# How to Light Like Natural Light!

We all want natural light. Hello everybody, my name is Marco Bagnoli, I'm a cinematographer, and today we talk about how do you get your lights to look as natural as possible. A lot of you guys filming your projects and thinking about why does my scene look so lit? We don't want as a cinematographer the look of something feeling lit. In this video I'm going to explain you different techniques how you can improve your footage.
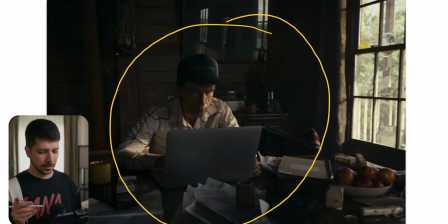[0:21]
This is the first shot we're looking at, and the first thing you will probably notice is, okay, there's a guy sitting on a laptop and the window light is sitting in dumb. That's why it looks natural. No, the reason why it looks natural is because it's lit.
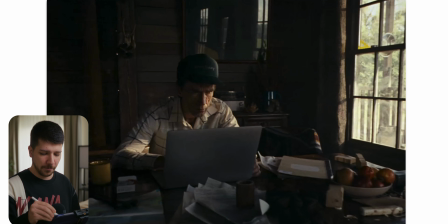[0:35]
In a production on this level, you don't just gamble and can hope for, okay, we place it on a window and this will create a look and it's done. I mean, it's technically possible, but we try to remove every error that can possibly happen on set.
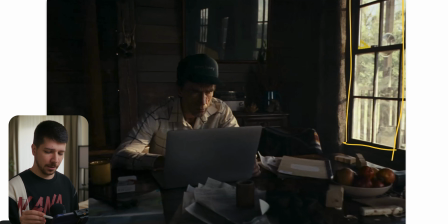[0:51]
So we have to light the scene. So why does it look so natural? First things first is the lights that you are using. A lot of you probably use aperture lights, Godox lights, all LED based. And there are new lights, the new Storm series 1000X from Aperture,
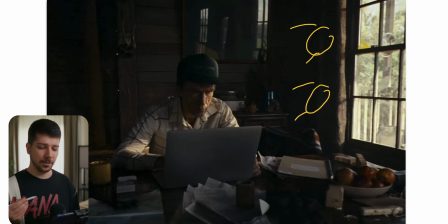[1:10]
400X, 80X or something like that have a new technology, but most of the time LED will always look like LED. They have very good CRI, but they lack a lot in this red area. And the red area is that what looks like sun and makes skin look better.
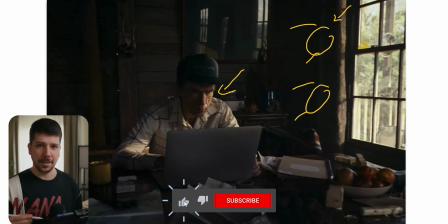[1:28]
That doesn't mean you can get any good results with LED. I still use them all the time. It's practical, it's fast. You can fix every single bit of color grading. But if we're going for that perfect look, I would always prefer HMIs.
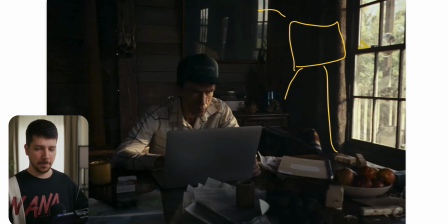[1:44]
So what I mean with that is lights that are based mostly by ARRI, M18, M40, M19. They have a unique look to them that look much more natural. Also with a diffusion, or they're so strong that you can bounce them most of the time.
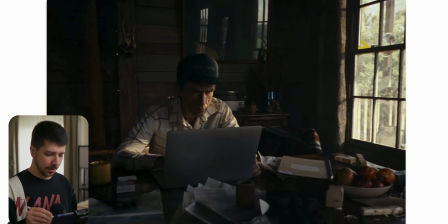[2:00]
In a scenery like this where the light source should be really hard, we'll probably use something like an M18, just a frost frame in front of it and just blast it into the scenery. And then with gels, I would put the exposure down or up. This will improve your look dramatically.
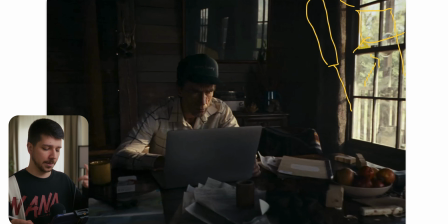[2:17]
Problem with these lights, heavy, expensive, you need a better crew, slow. So everything speaks against these lights, but the look you will get from them are a lot better. The only light that is even better than HMIs are just these old tungsten lights.
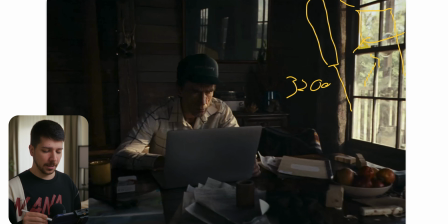[2:33]
They're always 3200 Kelvin and are very hot, very difficult to control. You cannot dim them because it will change the white balance. But these lights, this just basic tungsten bulbs, have 100% color accuracy.
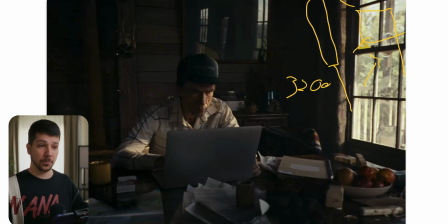[2:49]
So if you're at home and have some lights standing around where you use these old bulbs, try to film yourself and light yourself with these bulbs. You will dramatically notice difference in the skin color rendition, how good this looks.
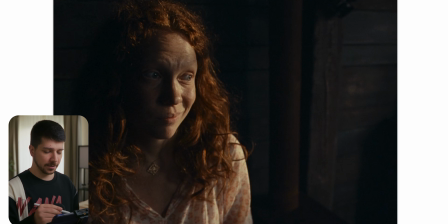[3:03]
Here's also a different angle from the scene. And as you can see, we didn't change much at all. We probably just tilted the light a little bit and trying to hit her that she gets a little bit more exposure, but that's it. Don't change the light too dramatically when you're in the same room and the cameras just move a bit.
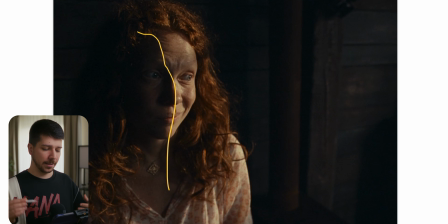[3:23]
A lot of filmmakers try to build a different lighting setup for each time the camera moves, but that's not necessary. That is what's the problem, is that your footage looks unnatural and doesn't feel like, okay, we just light from the window,
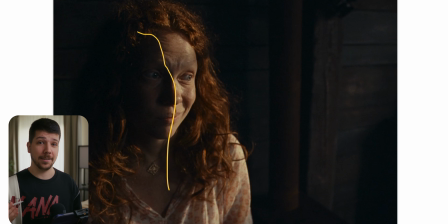[3:35]
because when you want to get this feeling, you also have to light like everything just came from the window and just tweak it a little bit. This is all you need to do, just tweak it a little bit, but do nothing more. This will create you the best results.
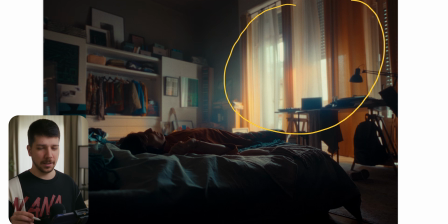[3:49]
Also in this shot, the only light source we have is from outside the window. And the other thing the filmmaker probably done here is just put a big molten on the other side of the room so that the light doesn't bounce around and we get this nice contrast.
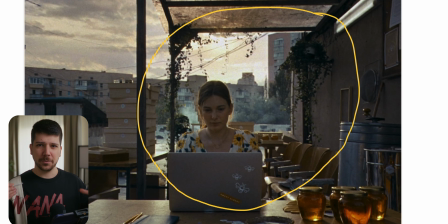[4:02]
Also in this scenery, the scene feels really natural. Why does it look so natural? Because here we have natural light.
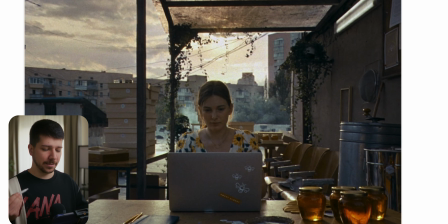[4:09]
The next thing to create a nice natural look is don't use the light at all. Use the right time of the day. When you want to create the best results, always not shoot on golden hour, but in this area.
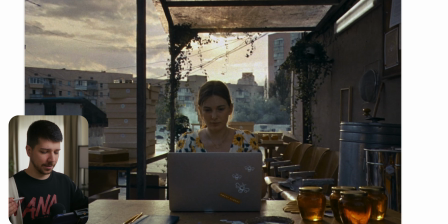[4:23]
The sun is really low, you get nicer contrast, nicer shadows, long shadows, a little bit better colors. And then place your actor always with the back to the sun, because now everything is backlit in the scenery and you create this long layers and overall it creates more depth.
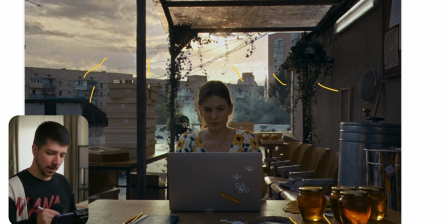[4:41]
This is the goal you have to do. Then the only thing you have to add is not a light, just bounce the light back. You can put a reflector just above the camera, go closer, or form a little bit, then you can, when you think there's too much light on her right side, that you can still put molten on one side,
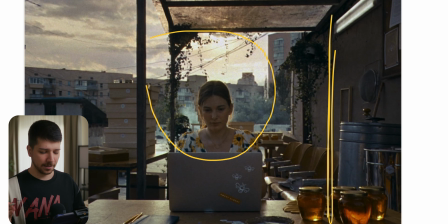[5:01]
that you get a little bit more contrast. And that's a really nice technique to do when you're going for that natural film look outside. Don't try to use as much light as possible. Just try to find the right time of the day and then model your light as good as possible.
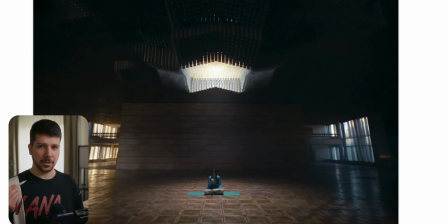[5:16]
This is also a great shot from the commercial. But now you're probably thinking, yeah, okay, but does look lit. Yeah, it does look lit, but it also doesn't, because it's a natural way. We see the light, where the light is coming from. This is just a big lamp for normal people.
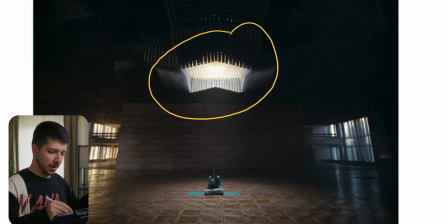[5:33]
This is not something like, okay, perfect, now we can put something in here and just a big light and shine it down. This is what filmmakers think. But you don't make films for filmmakers, you make it for normal people.
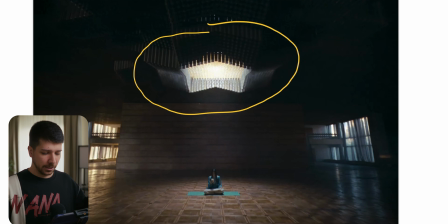[5:46]
So they think this is just some thing that is in the building where sunlight is coming through or light is in there. And that's the reason why it still feels natural, because now we also see where the light is coming from. When the audience can see where the light is coming from, it feels more natural. And that's in this scene also the case. So if you enjoyed this video, I really would appreciate subscription from you. Here is daily upload. My name is Marco Bagnoli and see you next time.